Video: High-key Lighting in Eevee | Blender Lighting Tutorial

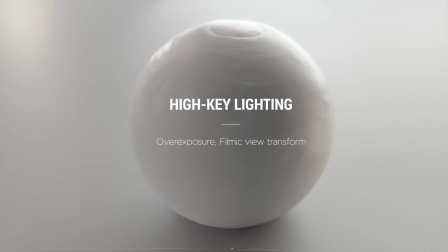aside from the light flood from the hdri and all other sources, the huge part of the high key look involves the exposure and the color management choices.
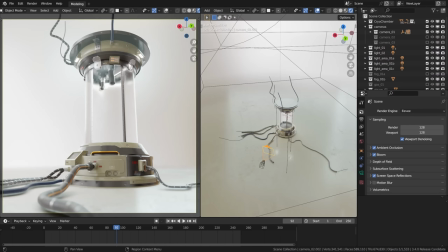let me jump back into the rendered mode and find... okay, as a quick aside, I didn't use the baked indirect lighting, it makes very little difference with this kind of setup and the shadows are set to soft shadows. these are the things I forgot to mention. alright,
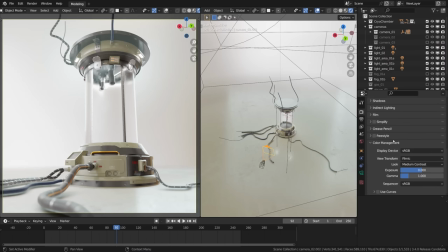so one of the creative choices when it comes to high key lighting is how bright do you want the whole thing to be. this style tends to be bright, even overexposed at times, so it makes sense to be mindful about the view transform,
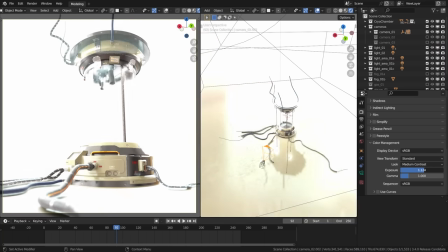like avoid the standard view transform in blender, as it simply cannot handle overexposure gracefully.
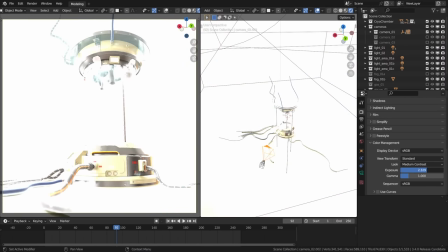when given the overexposed picture it slams it into the wall of clipping and things get ugly really quickly. the answer to that is to stick to filmic view transform. it helps that it's set to filmic by default,
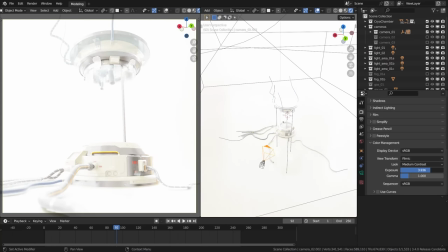the film if you transform is quite resilient to overexposure, like a real film, it doesn't look like garbage when presented with such content,
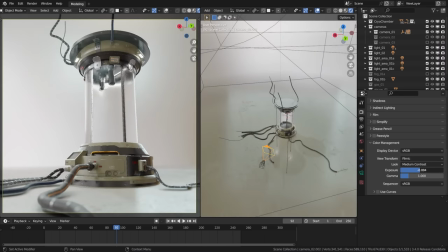it is your choice how bright do you want it to be,
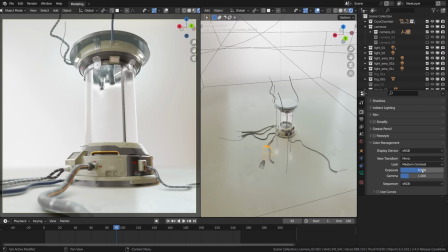how bright do you want to make it, it's very possible to overexpose the film to make it, well, truly high key,
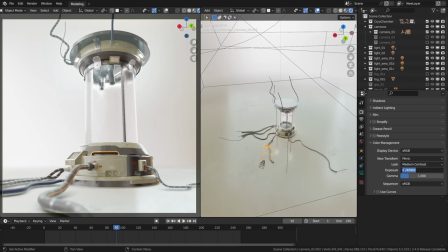but I'll keep it subtle, just a stop brighter or something, like 0.3 in exposure. as for the contrast i'm not a huge fan of crunching the contrast,
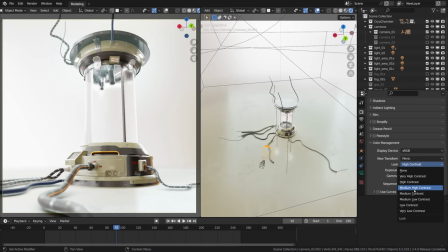i usually keep it within a safer range by going medium contrast instead of, well, higher tiers of contrast.
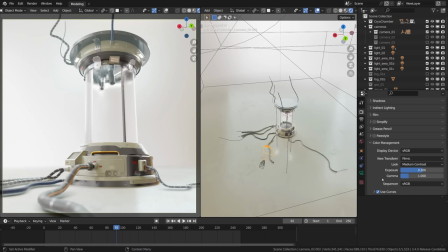in addition to the exposure slider and the view transform there are the RGB curves built in.
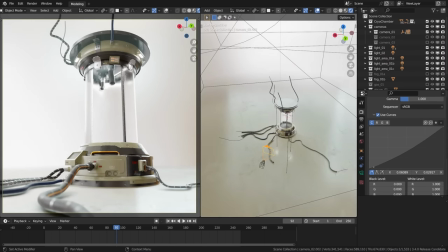this tool is very sensitive so should be used in moderation, but it is possible to adjust the contrast and the individual channels from there,
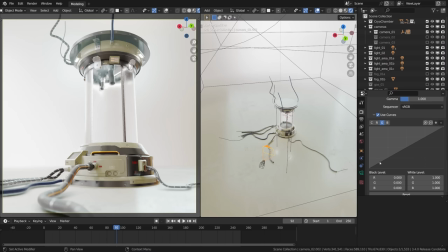like to draw a curve in the greens to colorize the result in some peculiar way imitating color grading. this is pretty much it. we mentioned exposure and overexposure,
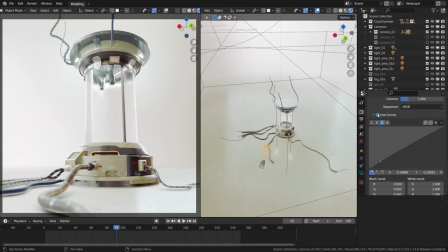the filmic view transformed to display the really bright lighting gracefully without ruining these almost clipped values. what else can we do now? the only thing left, if we want to go this road, is some post-processing, so let's explore it really quickly.
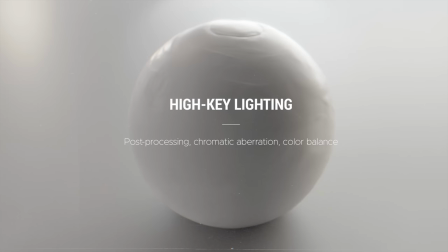we are getting dangerously close to sliding off topic with this x-ray info,
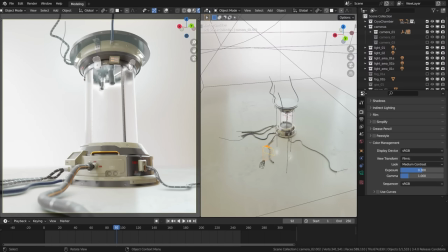yet one more thing I want to cover really quickly is do we need any post-processing
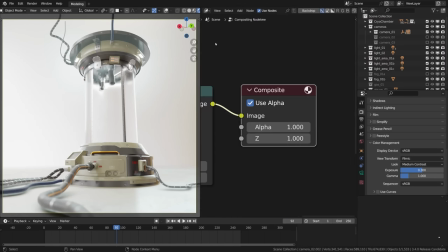done in Blender Compositor for this kind of lighting style? it is totally up to you,
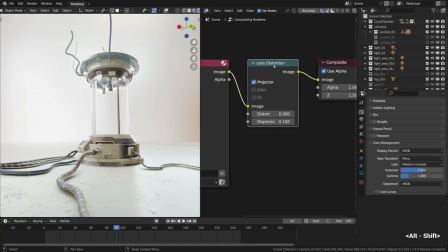actually we have covered the universal post- processing chain in the lighting course we have just released,
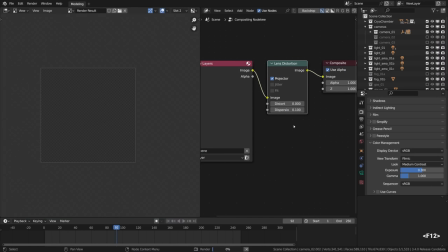the only thing that i think would spice it up is actually some chromatic aberration aka lens distortion,
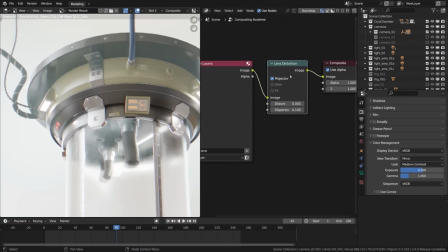so i'm rendering it out with f12 and you can see i already have created the lens distortion node,
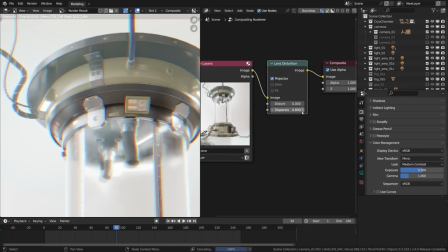now i'm just cranking up the dispersion value. what it does is create a colorful fringing effect near the high contrast edges, which would make sense in cinematography, for example, if we filmed this set with a wide open aperture,
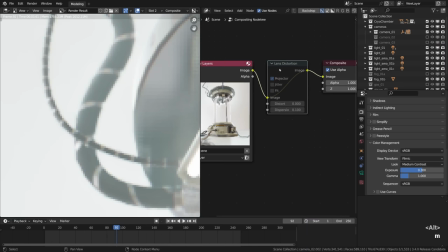which especially in the case of cheaper or vintage lenses tend to produce a sometimes annoying but still beautiful optical aberration. you know
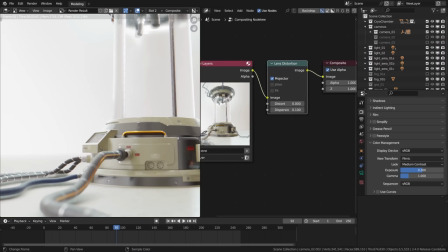this effect for sure. you may like it or not, personally i like it,
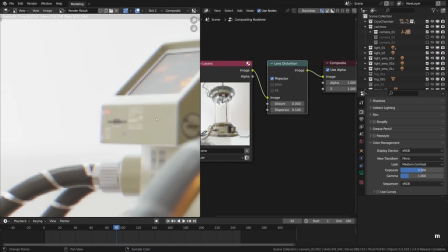i think it makes sense here as it emphasizes a really bright backlight hitting the lens and splitting up like this.
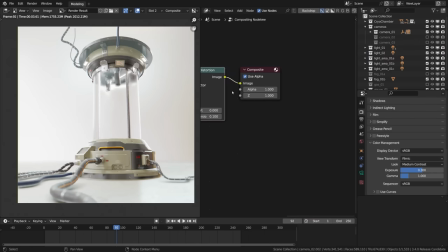as a finishing touch i usually play with the color balance node. so let's drop it here. it has to be set to offset power slope because the lift gamma gain mode is somewhat broken.